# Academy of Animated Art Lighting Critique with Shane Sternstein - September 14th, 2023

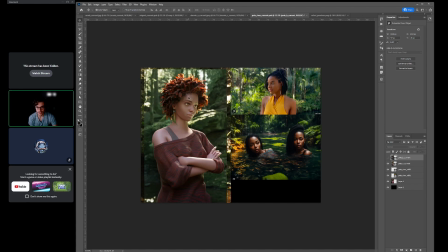(20:32)
reflection that happens, and that's like I would keep this like cool reflection, but the rich fills, I think you should start bringing back. And I feel like maybe like your fill light might be a little bit too bright in general,
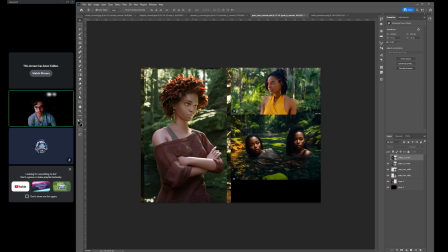(20:48)
but I think what you can do is bring some of the warmth in the key hit. The fills should start getting more saturated and maybe a little bit darker. I'm just looking at like the skin tones that I'm seeing over there here,
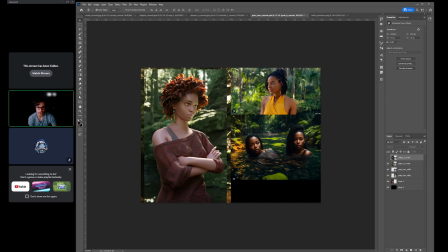(21:04)
and there's just a saturation and richness that we're not getting in her skin, and it feels a little bit washed out.
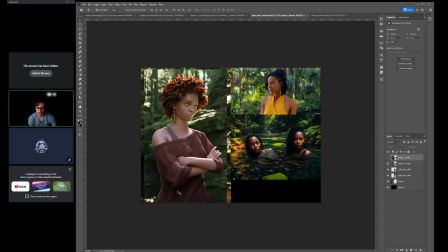(21:20)
I think I'm just squinting my eyes. I think everything else.
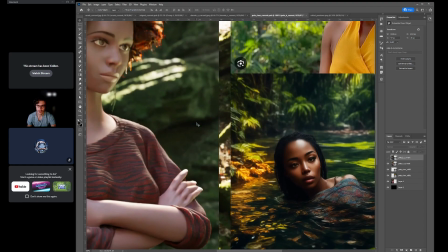(21:25)
Oh, the other thing I was going to note is I think you can start doing some eye work now,
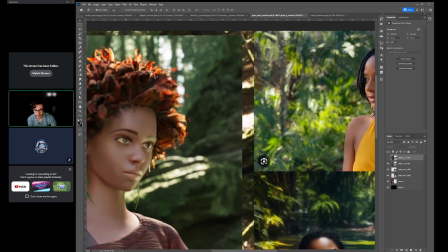(21:31)
bringing in like a specific eye ding. Just I would choose a side. If it's on this side, you can put it in the top left, and then shape. So it's like if you look at
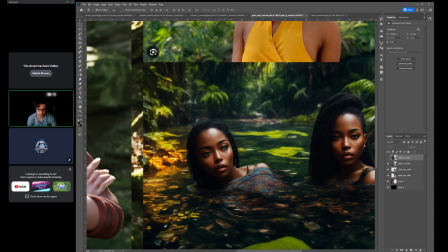(21:50)
their eyes, they have this really nice shaping where they have a speck just hitting in their eyes there.
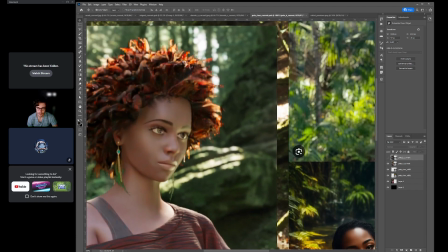(21:58)
And then you would darken. The way we usually shape the irises is where the speck hit is, you darken that part of the iris, because the iris is concave, so the light is actually going to hit the opposite of where the reflection is.
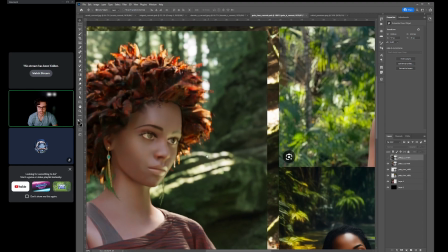(22:17)
So I think you can do some eye shaping similar to
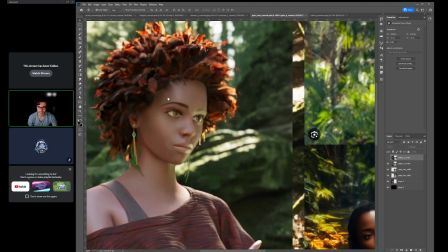(22:22)
what's going on with your reference, and that's going to give her a little bit more life,
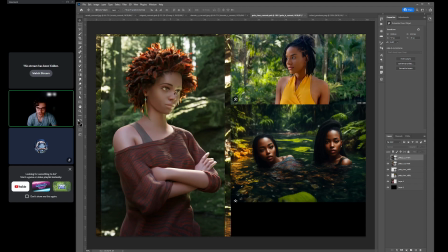(22:29)
and the irises and the pupils don't feel washed out either. But yeah, that's looking cool. Your black and white or desaturated version is looking great as well.
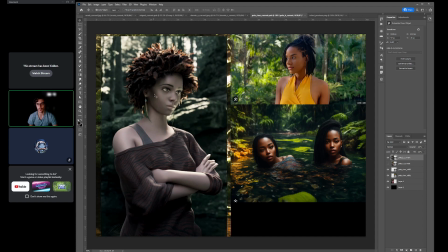(22:43)
I think you can, again, I think you can bring a little bit less fill and kind of a little bit more bold. Just give the fill light and make this a little bit more bold.
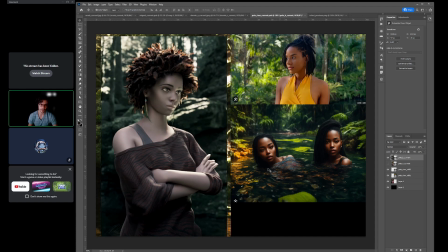(22:56)
I'm just looking at this image is really successful because we have a lot of contrast of hue and
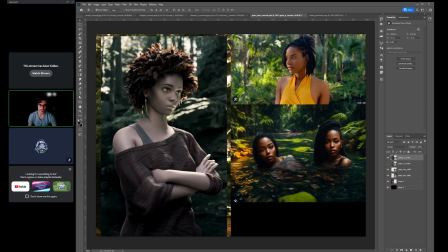(23:08)
value up here against like all these other kind of graphical like hits back here, and I think you can do that with your character as well.
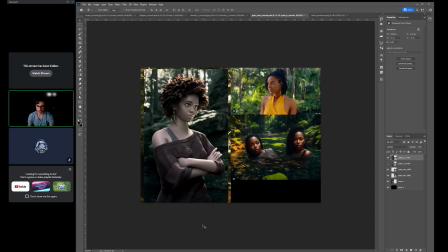(23:17)
The other thing too is like in the black and white version or the desaturated version, I think I'm squinting my eyes and I think you can brighten the background just a little bit down below. So remember when I said grab her dark to light,
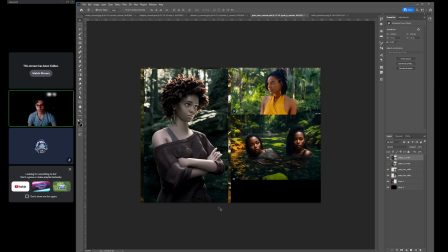(23:31)
and we're starting to see her, but now down below she's starting to blend with the background. So I think the background now needs to get a little bit brighter, so that way we can just read her against that. So it's like and they do a great job of that.
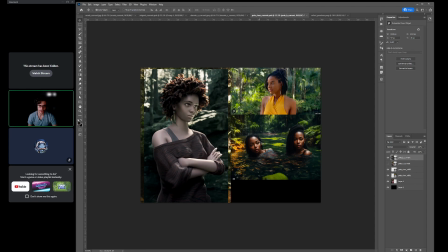(23:49)
Just you see like where their dark hair is, it's brighter behind, so that way when we squint we get like that nice silhouette and separation.
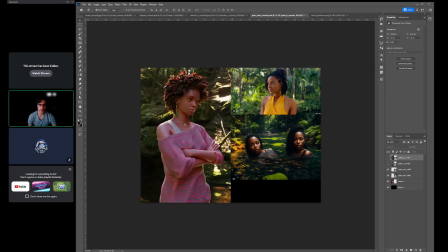(24:06)
So yeah, those are some quick notes. Great next steps.
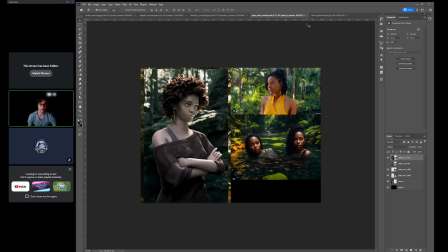(24:10)
Yeah, composition looks great too, and yeah, keep going, and I look forward to your next iteration.
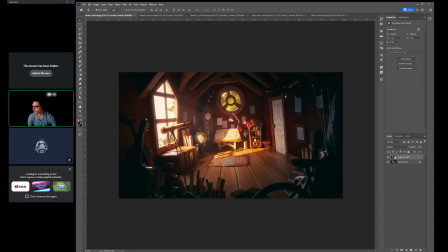(24:23)
Okay, so I have lastly
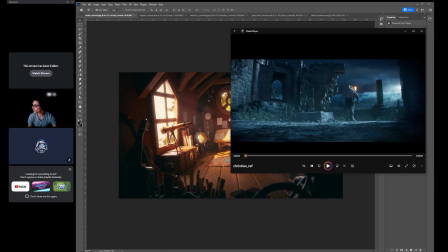(24:34)
Christian's work here.